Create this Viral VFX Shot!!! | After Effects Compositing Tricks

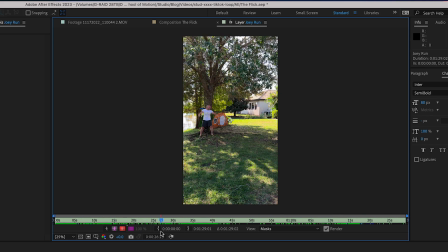8:15 And in the layer viewer, I can easily scrub through the entire shot, even though my comp is only about 4.5 seconds long. And this is really great because now I can kind of scrub through and find exactly where I want my shot's endpoint to be, which is gonna be somewhere around here where I throw myself into the tree.
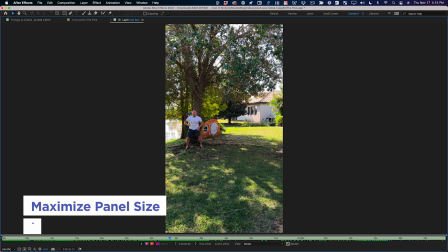8:33 If you hold your mouse over any window in After Effects and hit the tilde key, it will go full screen, and then I can hit the period key to zoom in.
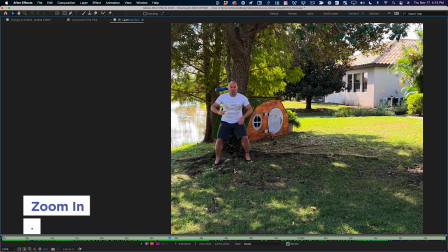8:40 And boy, did I pick an awesome frame to freeze on.
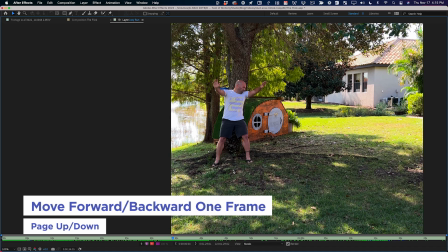8:43 So I'm using page up and page down, and I'm gonna kind of go backwards and forwards and try to figure out where I want this shot to begin.
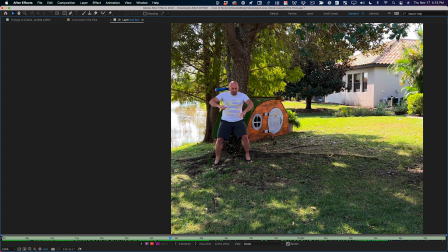8:50 By the way, this is clearly Oscar-winning acting. So I'm gonna be flying into the tree, and at some point I'm gonna have to transition to this shot. And so I wanna maybe have some of that original momentum. So maybe right before I start going backwards, maybe like here would be a good first frame.
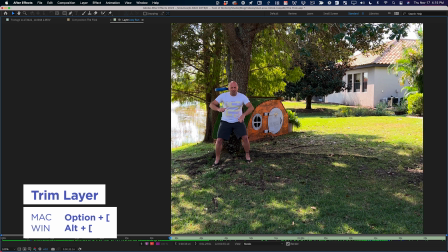9:05 So I'm gonna hold Option and hit the left bracket key. And I want you to notice what happened down here when I did that.
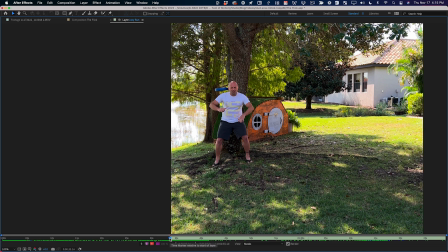9:10 It trimmed that layer. So now I can hit the space bar to play, and I'm gonna go forward until I stop, right about here.
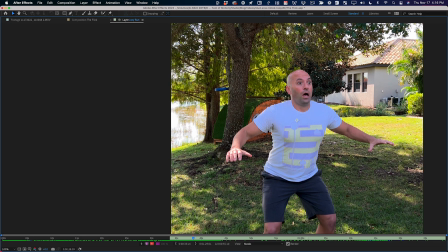9:20 I'm going page down to get to the end. I'm gonna grab a little bit more of the shot than I need. I'm gonna hold Option and hit right bracket, and now I've set an in and an out point.
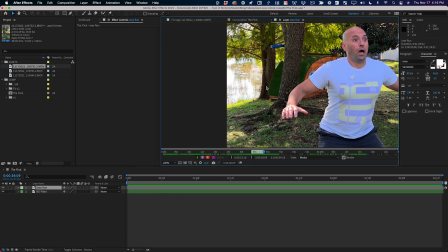9:28 I can hit the tilde key to jump back out, and then Shift /. This is a really handy one. This will zoom your comp to fill the comp viewer no matter how big you've made it.
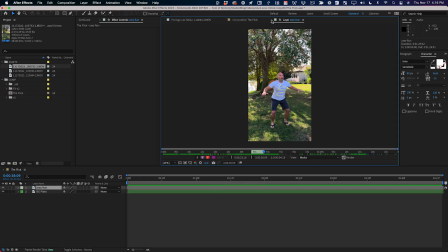9:39 So it's just a really good way to see your entire comp. And now I can close this layer browser and I'm back in my composition here.
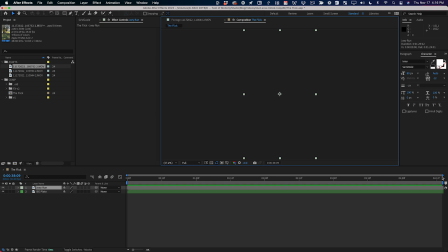9:45 Now you can see I have my in and out point set on this layer, but that layer is probably way over here to the right somewhere.
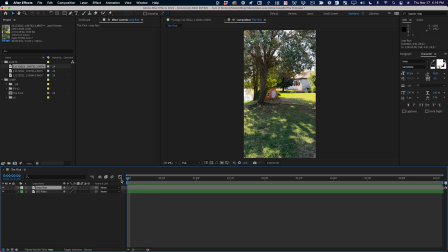9:51 So what I'm gonna do is go to my first frame And with that layer selected, hit the left bracket button,
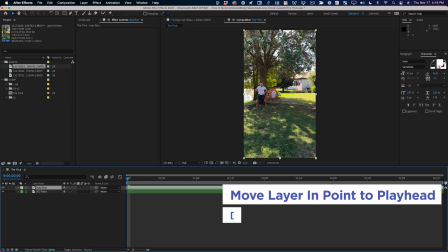9:56 which is going to bring the endpoint of this layer all the way back to where my playhead is.
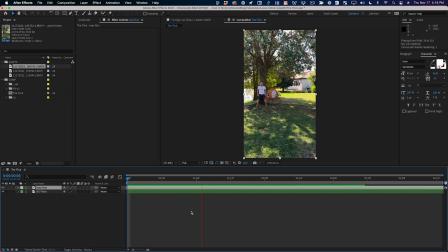10:01 And now it's lined up correctly. All right, so this comp is not long enough. Let's add some time to it. I'm gonna hit Command K and bring up my composition settings. And I'm just gonna set this to 8 seconds. I don't know how long it needs to be just yet, but that should be plenty. And so now let's go to where the flick should happen.
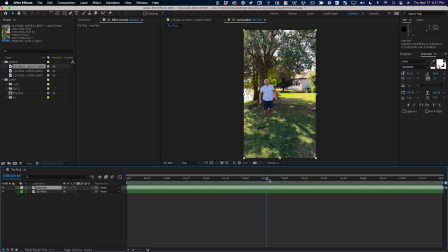10:19 The flick's gonna happen somewhere around here. So one thing I like to do is use comp markers or layer markers to kind of rough out the timings, right? So if I'm running here and I land, boom, that's kind of where I want that flick to happen. I'm kind of feeling the timing, right where I snap my fingers. And I'm gonna do this again, but instead of snapping my fingers, I'm gonna hit the asterisk key on my number pad.
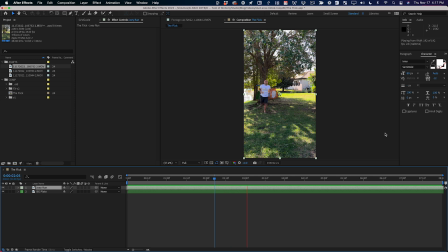10:41 So I'm gonna hit space bar and I'm running, I'm jumping, bam, right there. Now you see when I hit that asterisk key, it left a marker right there. This is a trick I do all the time. I'll play back my animation, or in this case, just the video, and I'll use that asterisk key to set a timeline marker, or in this case, a layer marker, interactively, because as an animator, sometimes you can kind of feel where things need to be, but it's hard to figure that out when you're going frame by frame.
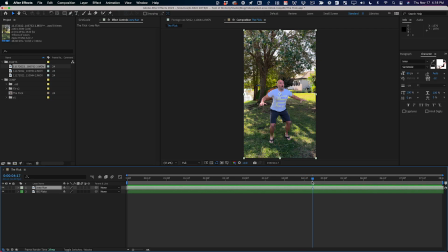11:08 It's easier when it's playing and you can just tap a key. So if the flick's gonna happen here, now we can actually grab our flick footage and start lining it up. So that's gonna be this clip here with the green screen. So let me bring this down. Let's rename this flick. Let's give it a different color. And then let's double click this and let's find the shot that we want.
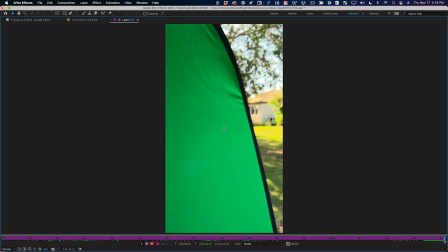11:27 So tilde to go full screen. And I remember liking, I think, the very last take here.
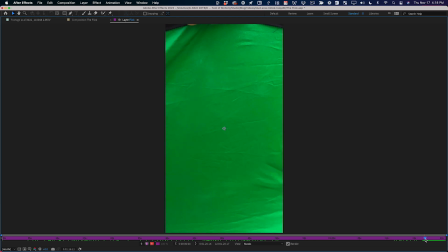11:34 So let's just go here and I'm gonna hit Option left bracket and let's play this. Cool, I think that one's good, but just in case, let's check out the one before it.
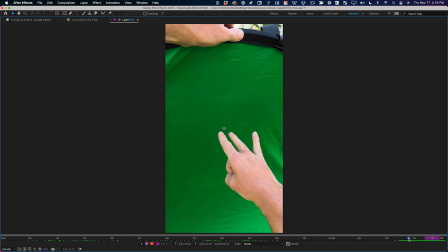11:48 Now, I actually like this one better, and I'll tell you why. It's because the finger, when it flicks, it moves a little bit slower, but I think that's actually gonna feel nice. You're gonna be able to really see that finger extend out and hit me. So let's use this take.
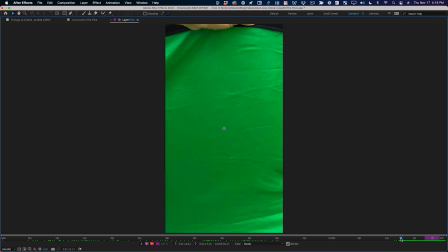12:01 I'm gonna go back to the frame right before it enters.
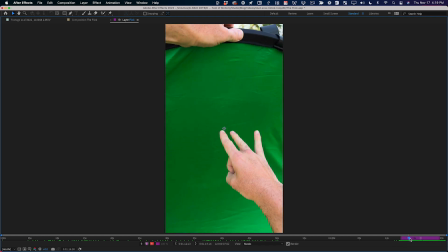12:04 I'm gonna hit Option left bracket, go forward until the hand leaves the frame again, and then Option right bracket.
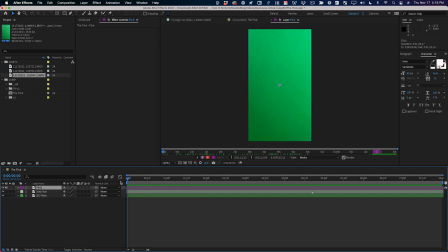12:11 Okay, now I gotta do the same thing. I go back to the first frame and hit left bracket to bring the shot there. Then I can close this layer. And back in the composition, what I'm gonna do is I'm gonna go frame by frame until that flick happens.